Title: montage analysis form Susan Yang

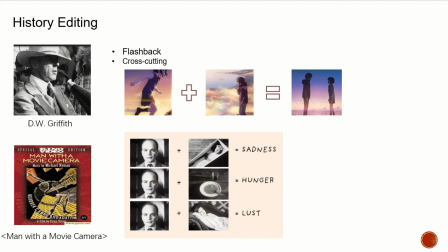1s
I'm Susan. Unfortunately, I got pneumonia in Australia last year. It's not coronavirus, but it's mutated into asthma. So today is the day when I need to go to the hospital for treatment.
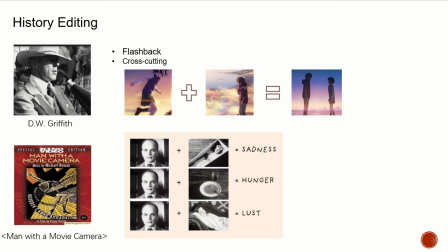19s
I have to get my speech recorded. I hope that the speeches of my team members and I can have a better understanding of week 5. She introduced the battleship Potemkin and how it's used montage techniques.
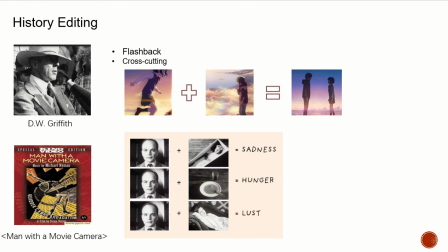37s
Berners introduced how the film is edited, and I will analyze editing and montage from the perspective of Tom, which will focus on history editing and mood editing.
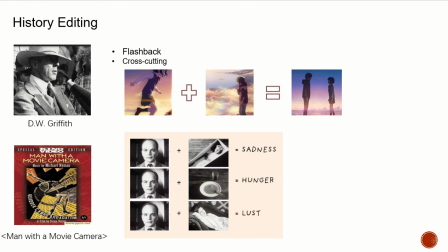51s
When the film was born, the filming techniques of the director were very simple. The usual point is the camera at the protagonist, then studies to press the shadow and took the film to the end without moving.
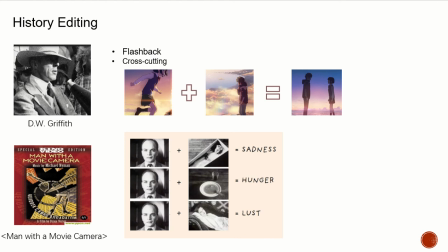68s
And in the era, it was not software such as PRA that handles the post-production work of video. Until 1,000 years ago, D.W. Griffiths changed this situation.
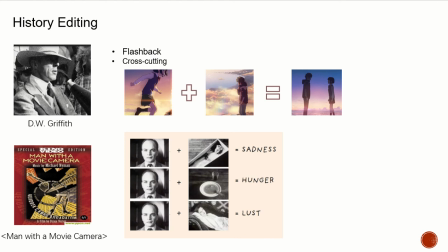81s
He was called the father of American cinema, and he created many classic editing techniques, the most famous of which are flashbacks and cross-cutting. So what is a flashback?
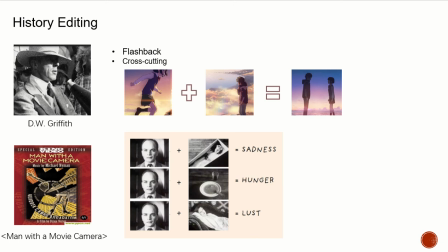99s
For example, a memory clip of the protagonist is suddenly inserted in the film, and there are two protagonists. One character runs to the right and the other to the left. And finally, missed at one point is cross-cutting technique.
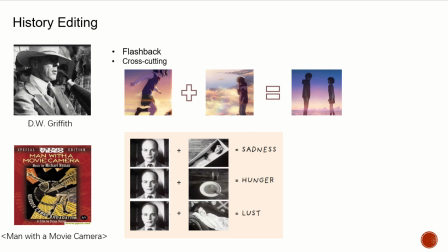118s
So he relies on those techniques to greatly increase the narrative effect of the film. Unfortunately, although he created the form of montage, he didn't study it
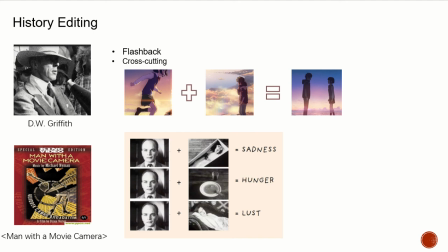134s
in depth and created entirely by instinct. Montage was really used by people and changed the entire movie world. It was during the October Revolution in the Soviet Union.
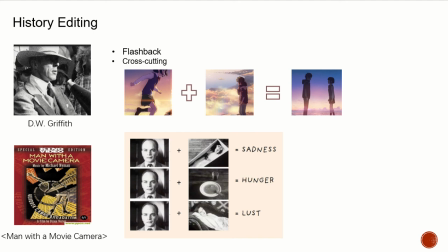150s
Lenin said that he wanted to make movies an ideal tool for education, promotion, and publicity in the Soviet Union. Among that, the Soviet film Man with a Movie is a good example.
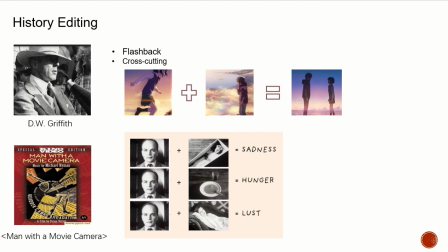167s
First of all, director Ziga Vertov creatively used a lot of montage techniques in the film. Vertov emphasized the use of capture to capture live fragments.
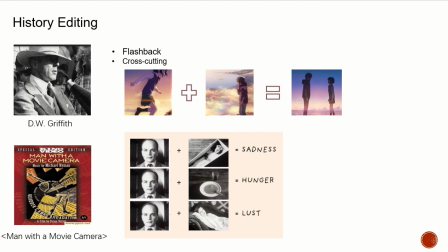183s
So the film has no subtitles, actors, prompts, and scenery. In the film post-production, Vertov used editing techniques such as double exposure, fast forward,
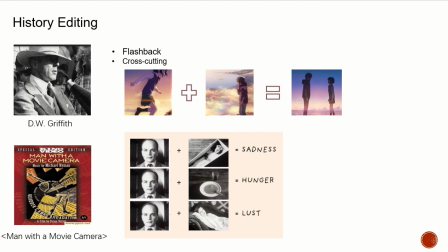198s
slow motion, screen freeze, jump editing, and screen flip for the first time, and made the stop motion animation. At the same time, Glenson found that when the same actress face close is combined with other different clips,
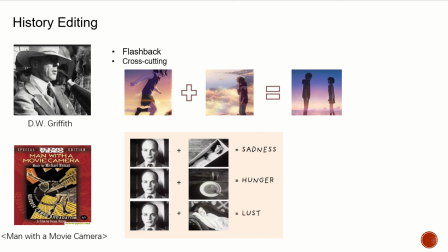217s
the audience will have different understandings. For example, the hero and a bowl of both will be added together to make people think of banquets and hunger. The female and the coffee will associate funeral and grief together,
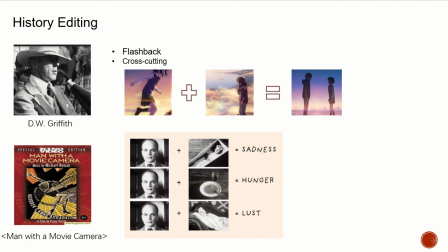237s
and the mother-daughter and warmth will be associated with a little.